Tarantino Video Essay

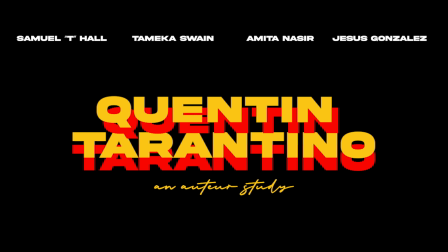[0:00]
This is a study of filmmaking techniques on the auteur Quentin Tarantino.
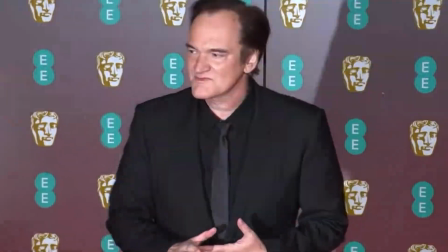[0:07]
Quentin Tarantino is a renowned filmmaker known for his distinctive style and unique storytelling devices.
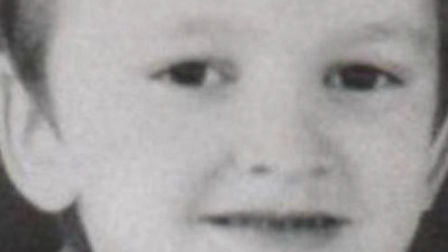[0:14]
Born on March 27, 1963 in Knoxville, Tennessee,
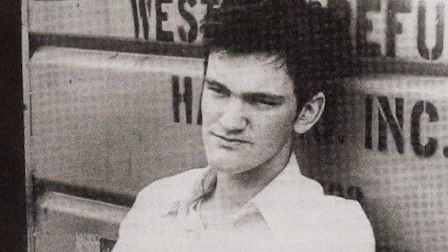[0:18]
Tarantino's early life and passions for cinema heavily influenced his later works.
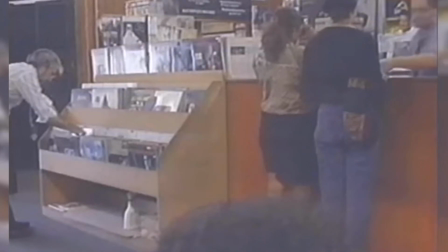[0:23]
Growing up, he worked at a video rental store where he developed an extensive knowledge of films from various genres and eras,
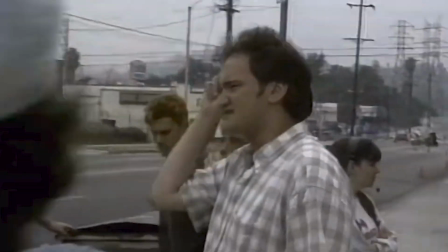[0:30]
which would play a significant role in shaping his own filming style. Themes in Tarantino's work.
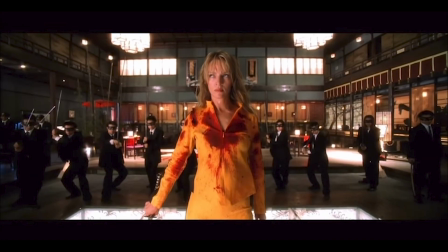[0:37]
Tarantino's films are characterized by several recurring themes, including vengeance, nonlinear storytelling, pop culture references, and witty dialogue.
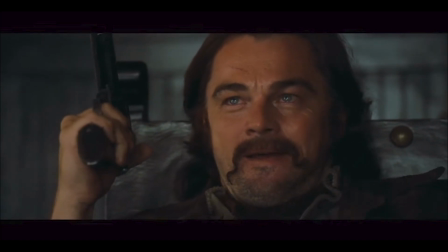[0:46]
Themes of redemption and the blurred lines between good and evil are also prevalent throughout his work.
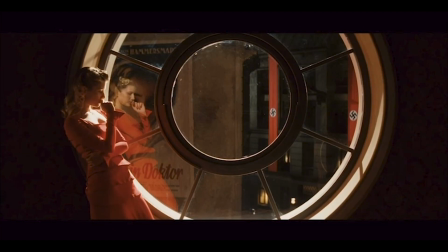[0:51]
These themes add depth and complexity to his stories, making them resonate with audiences on a profound level.
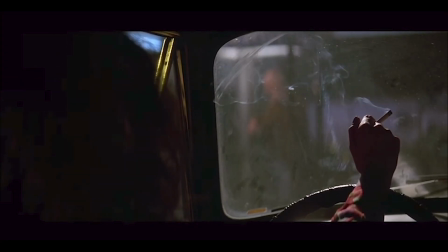[0:58]
Cinematography. Tarantino's cinematography is marked by long takes, tracking shots, and creative camera angles.
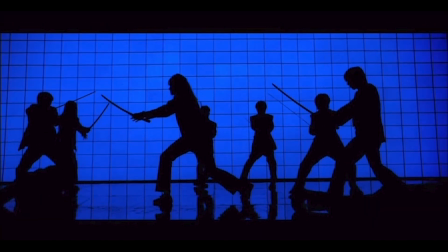[1:05]
He often employs unconventional techniques to add visual flair to his films, such as the use of trunk shots and low-angle shots.
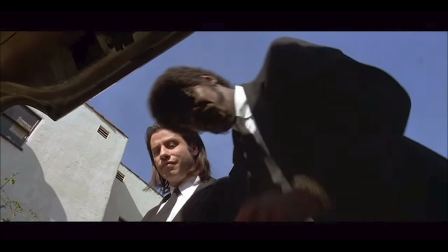[1:12]
These techniques create a sense of immersion and draw viewers deeper into the narrative.
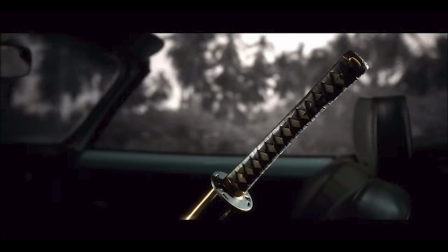[1:17]
Production design and the world of the story. Tarantino's attention to detail and production design is exemplary.
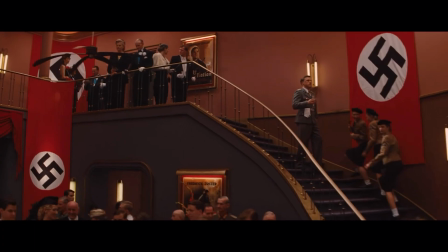[1:25]
He meticulously recreates specific time periods, locations, and settings to transport the audience into the world of his stories.
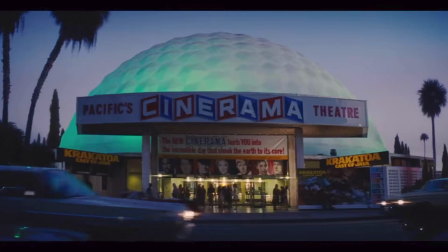[1:33]
Whether it's a 1960s Hollywood in Once Upon a Time in Hollywood, or a neo-noir crime world in Pulp Fiction,
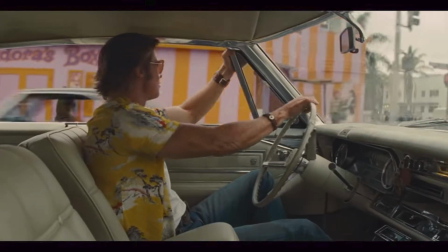[1:41]
the production design in Tarantino's films is a crucial element that enhances the overall storytelling.
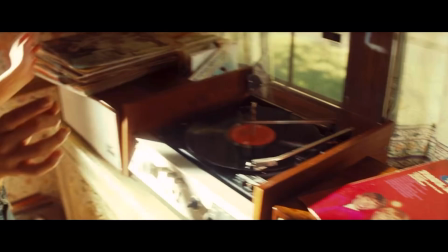[1:48]
Sound design and music. Tarantino is renowned for his masterful use of music and sound in his films.
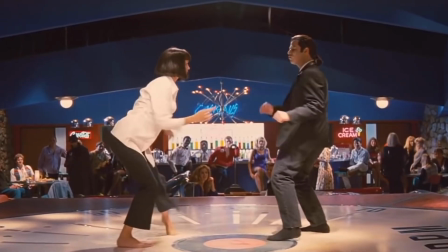[1:54]
He curates eclectic soundtracks that feature iconic songs, creating a strong emotional connection between the music and the narrative.
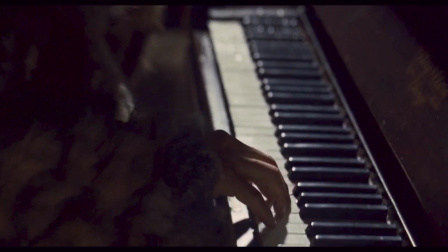[2:00]
The music in Tarantino's films often becomes a character in itself, setting the tone and enhancing the impact of key scenes.
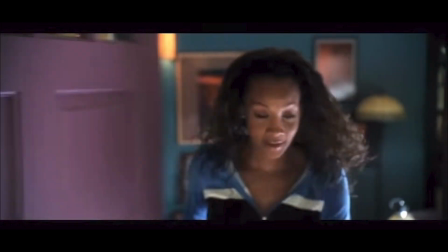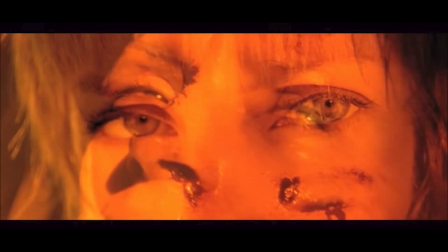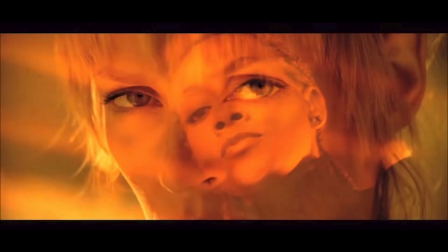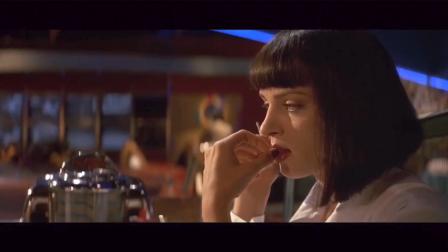[2:23]
Editing and pacing. Tarantino's editing style is dynamic and contributes significantly to the pacing and rhythm of his films.
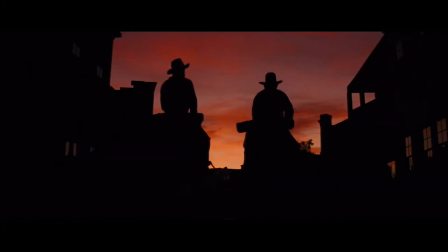[2:29]
His use of non-linear storytelling and intercutting adds layers of complexity and intrigue to the narrative.
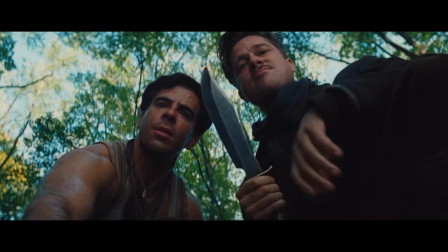[2:35]
The editing choice in Tarantino's films maintain audience engagement and build suspense throughout the story. Yeah, but you don't believe in a linear storytelling. Well, it's not. It's not so much I don't believe in it. It's the situation. It's not the fact that I'm on this big crusade against linear storytelling. All right, but it's the thing is, it's not the only game in town. Yeah. All right. I mean, the bottom line is, all right, my storyline jumps all over the place. Right. In Pulp Back Fiction. and forward. Yeah, back and forward. Now the thing is, the truth of the matter is, if I had written Pulp Fiction as a novel and I was on your show, you would never even remotely bring up the structure. Flashbacks or whatever it was. You would never bring it up, all right? Because it's like a novel can do that no problem. Yeah. Novelists have always had just a complete freedom to pretty much tell their story any way they saw fit, all right? And that's kind of what I'm trying to do. Now the thing is, for both novels and film, 75% of the stories you're going to tell will work better on a dramatic basis, on a dramatically engaging basis, to be told from a linear way. But there is that 25% out there that can be more resonant by telling it this way. And I think in the case of both Reservoir Dogs and Pulp Fiction, it gains a lot more resonance being told in this kind of wild way.
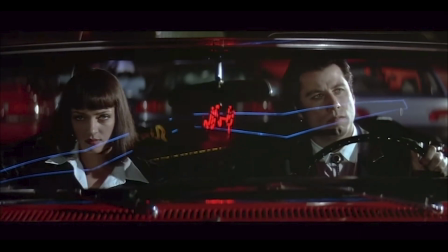[3:49]
Evolution of Tarantino's work. Over the years, Tarantino's filmmaking style has evolved while still retaining its core elements.
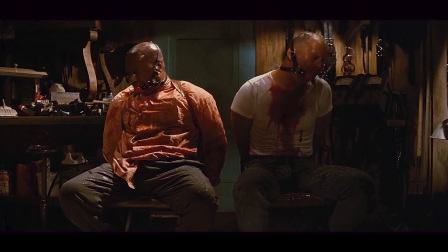[3:56]
His early works, such as Reservoir Dogs and Pulp Fiction, showcased his bold and innovative approach to storytelling.
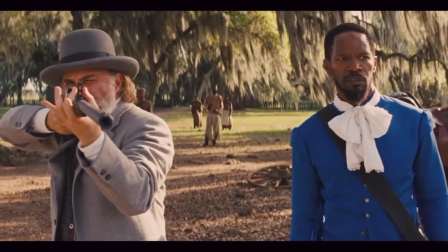[4:02]
As his career progressed, his films like Kill Bill and Django Unchained demonstrated a maturation of themes and more elaborate visual storytelling.